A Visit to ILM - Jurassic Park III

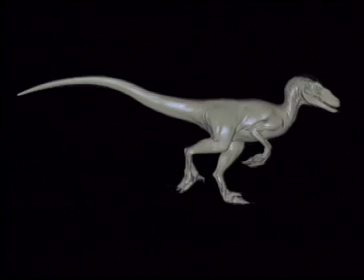If you go out and you look at large creatures moving in a natural environment,
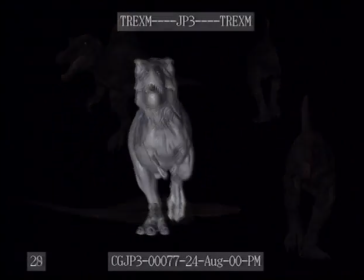there's thousands of things going on with their skin and their musculature and their bones as they move through their environment.
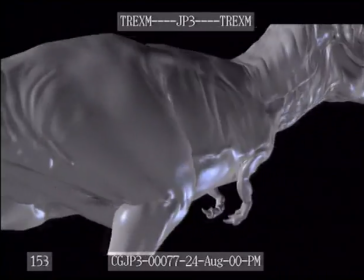What we want to do is get closer to that. So what we want to do is create the effect that there is a bone moving under the skin, and that's driving muscles, and the muscles have their own set of dynamics.
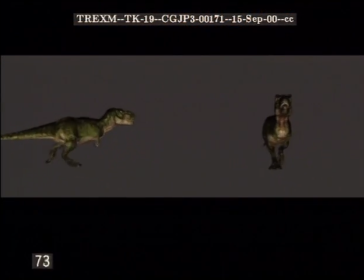And those dynamics in turn drive the skin so that it stretches and folds and moves around correctly. If the Spinosaurus puts his foot down hard on the ground, there should be a reverberation of that in the skin.
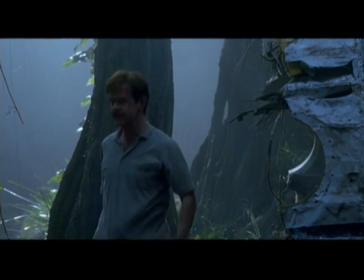The muscle should flex, the skin should react to that flexing and shake as well.
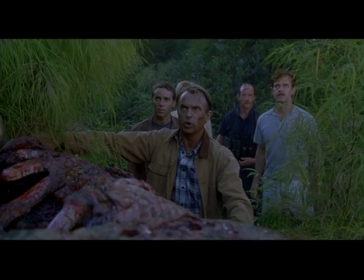Nobody move a muscle.
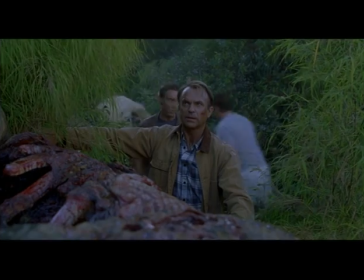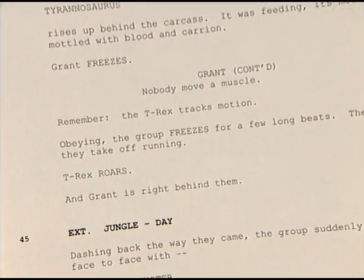There's a shot called DF1, which was the first Tyrannosaurus shot that we did muscle development on.
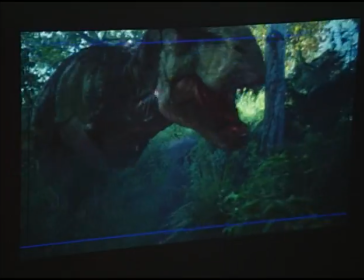The kind of things we added is there's jiggle in the neck, you can see. There's muscle flex, there's ribs kind of sliding under the skin. The first step is we get animation from the animator, and this is kind of how it comes to us from the animator.
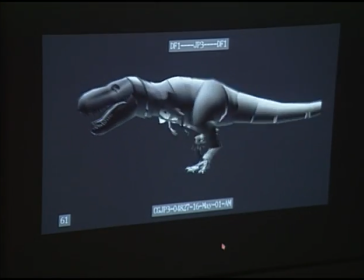It's just basic motion, and then it comes to our group, the muscle and flesh group, to have all the extra stuff added.
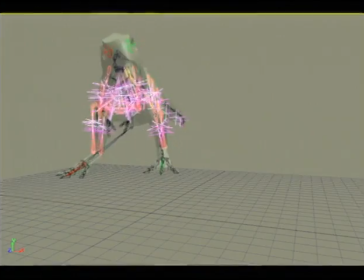The first thing we do is to add what we're calling muscle rigs,
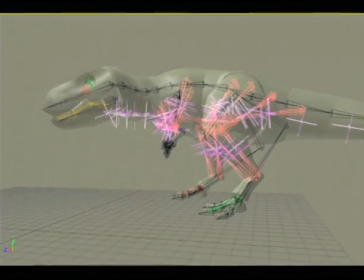muscle and jiggle rigs, so that each muscle has its own bit of wiggliness and wobbliness to it. The next step is the muscles themselves are enveloped so that instead of being little hard bones and things,
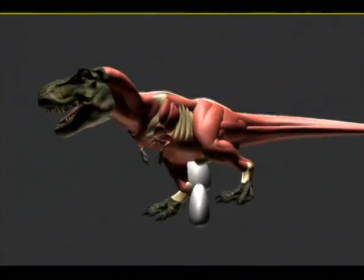they look more like soft, sort of flabby muscles. You can see that they've got a bit of wiggle and jiggle to them.
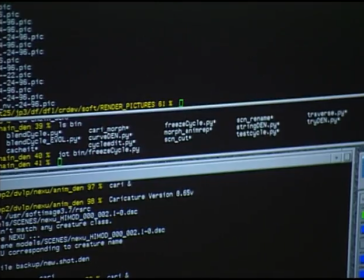One of the really good advancements on the show is that we've been able to use proprietary technology to build
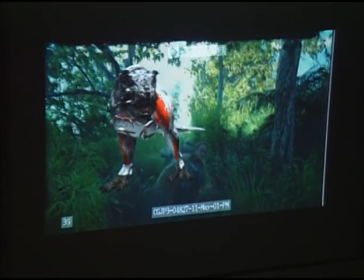virtual computer graphics flesh and skin.
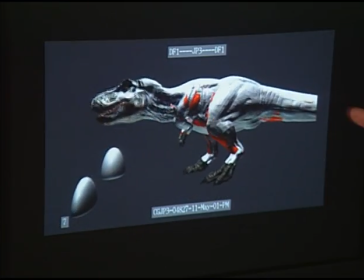This sort of facety looking stuff you see here is the CG flesh and skin.
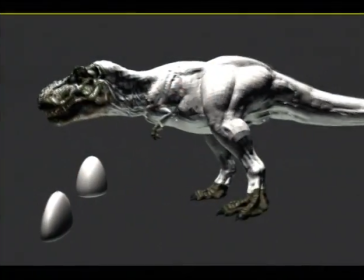That's kind of laid over the musculature,
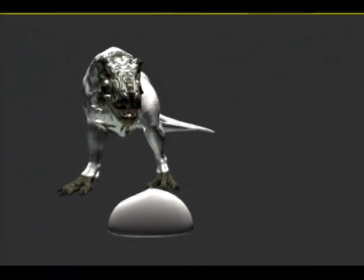and the muscle sort of pushes it out so that you can see kind of the muscle sliding around underneath it.
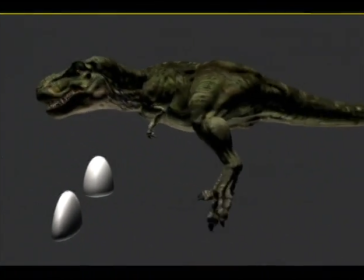So you end up with an effect of muscles and bones sliding around underneath the skin.
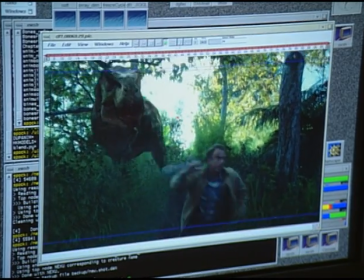At that point, it gets handed off to the technical director, and wondrous rendering and shading occurs, and you end up with the final product. I'm the compositing supervisor. That means that I have a crew of, it varies 8 to 10 compositors right now, and I go around and we basically get all the shots that are assigned to us. We're responsible for color correction, compositing all the elements that the TDs render. We're pretty much the person at the end of the shot that takes all the elements, whether they be shot practically or not, put them all together, and are responsible for the finished product, polishing them off. My job is to oversee all those shots and the people that do them.
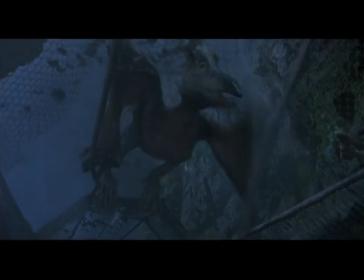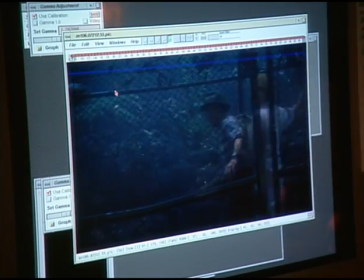So we start with this shot, and we have to match it exactly, including elements like fog that weren't shot in the other plates,
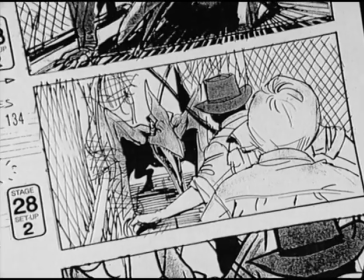and then any kind of matting that will allow us to put the rendered elements into the shot. So we start with a background plate.
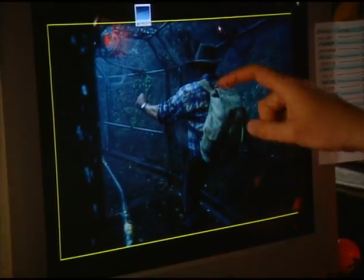We have to put our pteranodon roughly here, so we start with mats rendered out to create shadows.
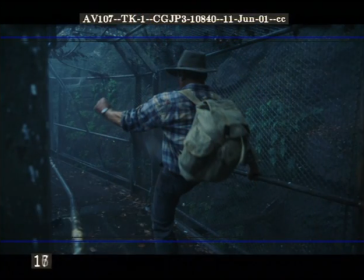These shadows are created roughly by a mat based on the geometry of the pteranodon. Next step would be an atmospheric that would be behind the pteranodon. In this case, it's a rendered fog element.
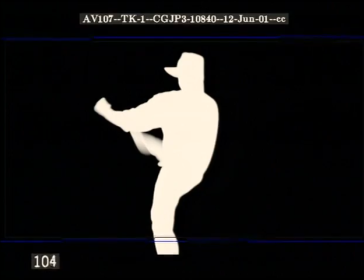The next step is to deal with any kind of matting that we need in order to put Sam back over.
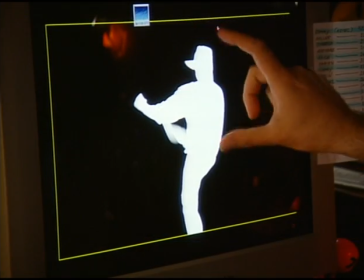This is done by our rotoscope department. So now where it's white, Sam Neill will get put back into the shot.
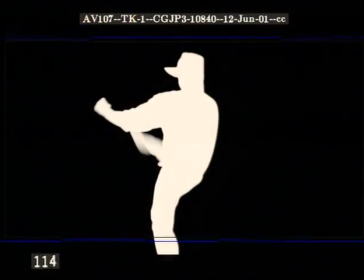All this will be background plate. Wherever there's black, we'll show the background image.
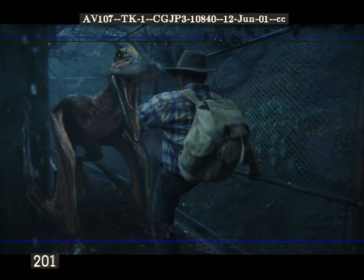So the next step is we get a rendered pteranodon. So now he looks a little bit more like he fits the scene.
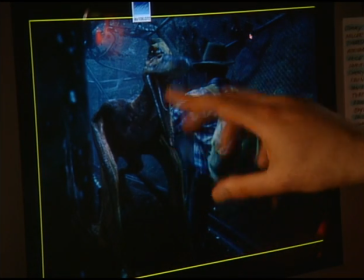This involves color correction, some hazing, putting some of the atmosphere around him that's actually in the plate.
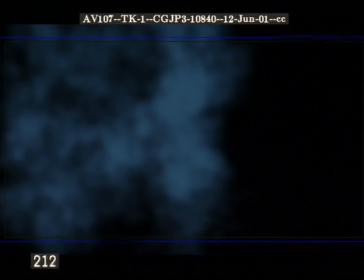The next step would be a fog layer that just adds to the atmosphere of the shot. And the next step is to put Sam Neill back in.
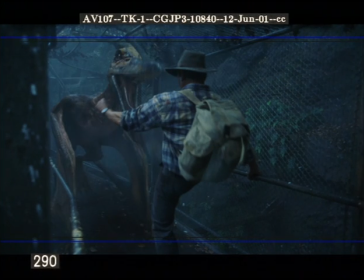And again, the last step is another level of an atmospheric haze. So we've built from back to front.